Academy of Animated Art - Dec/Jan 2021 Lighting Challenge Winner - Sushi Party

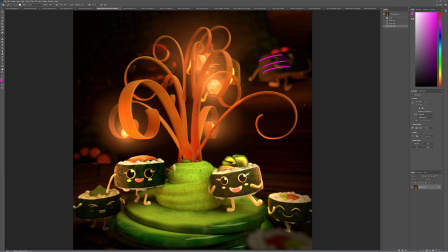graying them out a little bit um and and i would i would keep pushing and as you develop your skill we'll we'll develop some new techniques to like really kind of feel the diffusion and feel the glowiness and like um add those special elements to the scene David,
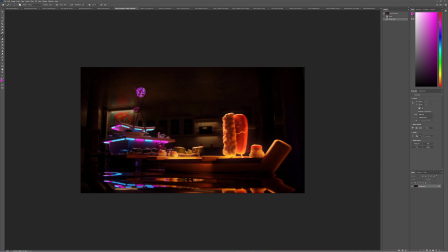this is a lot of fun. Like the use of color on this was really strong. Like getting the foreground to read over the background by having this pocket of warmth over the cool in the background,
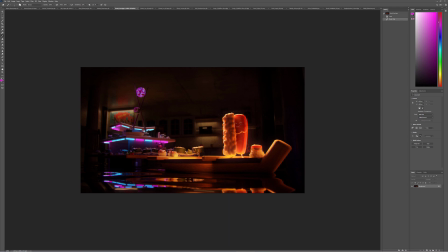like including it in a kitchen scene and just having like this expansive space looks really well. It's just that we're losing the read on like the characters' faces and their actions a little bit. like the whole read is like reading on their silhouette and it actually makes him look a
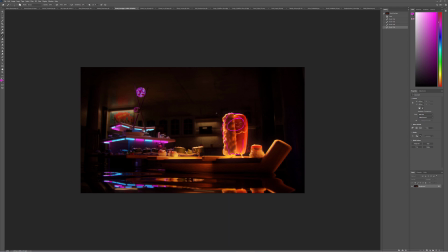little bit more sinister it would be great if with all this top-down lighting if you were able to push more bounce light up in there and really kind of get them to to to read some of their expressions in there uh diana this one this this was
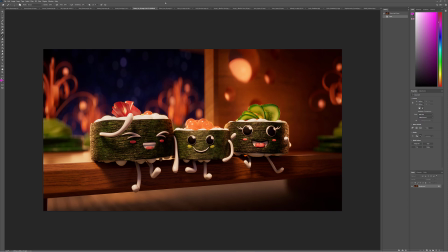a this was right up there uh the you did you did a better job of getting that that sushi uh um the seaweed texture looks great all of your secondary components look really great too um this is again a very strong demo reel piece with this it just came down to
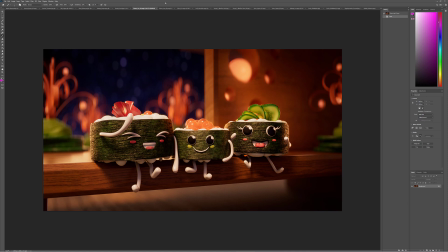um the the look of the the rice between the two um like uh and and the the limbs on the characters just those white elements um they're they're they're a little uh disconnected and like they're a little brighter up here not quite as bright there um but like i said super
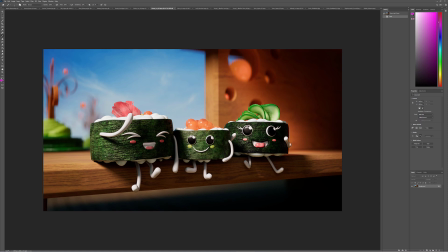minor stuff um it's all just really really beautiful and again your daytime one same deal like you've you've got such attention to detail on it it just looks
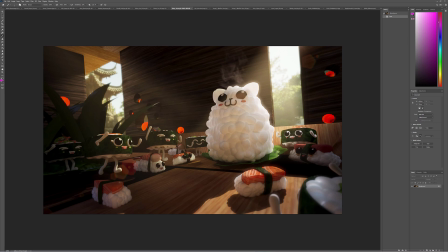really good uh glory did a good job of playing with scale a little bit like this it feels like a real um uh special like it feels like an indiana jones sequence like that's about to like he's about to steal this thing and go running off um but it feels like a giant
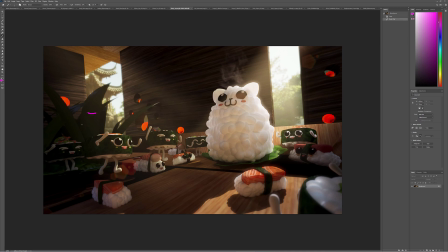monolith uh and this is like a lot of fun i like to see some more detail in the specular highlights in some of these uh leaves and in some of the characters here but like this and but like the look of the rice on this is really really strong uh jeff you did
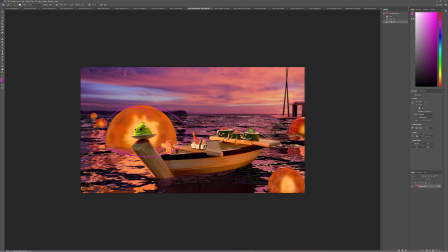a really good job of telling a story here getting the character to read drawing the eye there um again it's it's not a matter of any
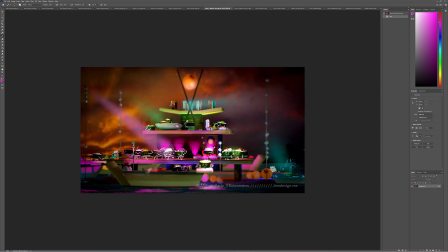anything looking uh it's just it's not matter of anything wrong with any of these it's just that the that uh we had to pick a winner um uh javier this is or jorge sorry jorge these are looking uh
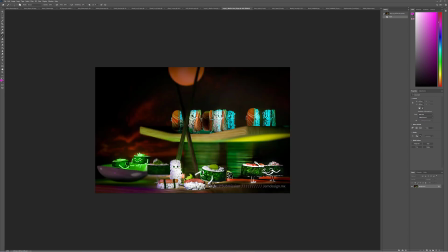it's like you have such a strong use of color in your work it's just a matter of like taming that a little bit and really using it to really focus in the eye
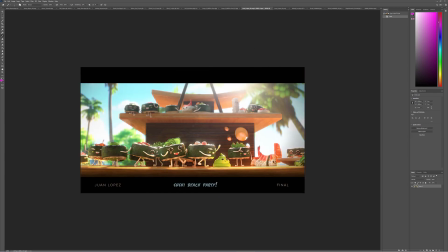uh juan also really beautiful stuff um just wanted to see us again And it's so tricky. But like some of these characters back here in the background are starting to look a little gray and a little flat.
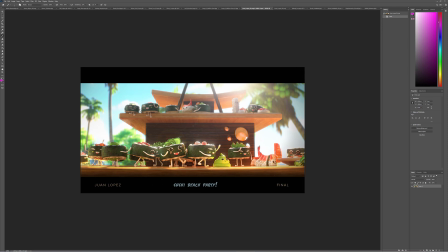It would be nice, again, with all the light coming down from kind of above. If you played up some more bounce light coming up from underneath them. It's, of course, you did a good job of getting them to fall back into space. It's just that they're getting a little bit flat back there.
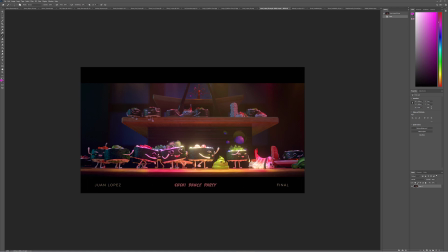And with the Nighttime 1, it's pretty much the same thing. Like the hero characters are really getting shaped well. The whites are a little bit blown out. it would be nice to see a little more subsurface on there but but it's just these background ones um keeping
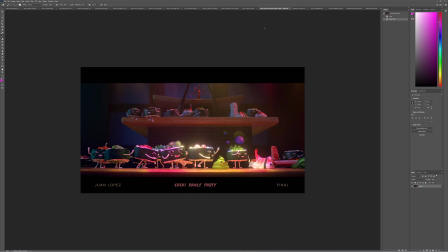them on their like uh hero color and and and while still allowing them to fall back into space a little bit as was the challenge
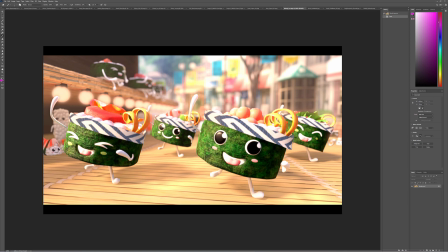there uh mindy this looks it's really good it's just a little bit too bright and i would like to see it go a little bit warmer uh pearl you've
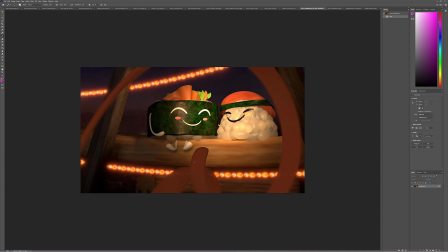done you did a great job of getting these these into a strong place um it's just a little bit more uh Having this light influence these guys with a little bit of rim, a central bulb in there to kind of like really feel like they're, because right now they're just kind of glowing and really like feel like there's a light source in there would be really good.
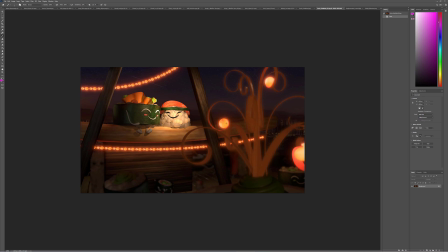And same things with the alternate angle here. Just feeling more of an influence on these guys.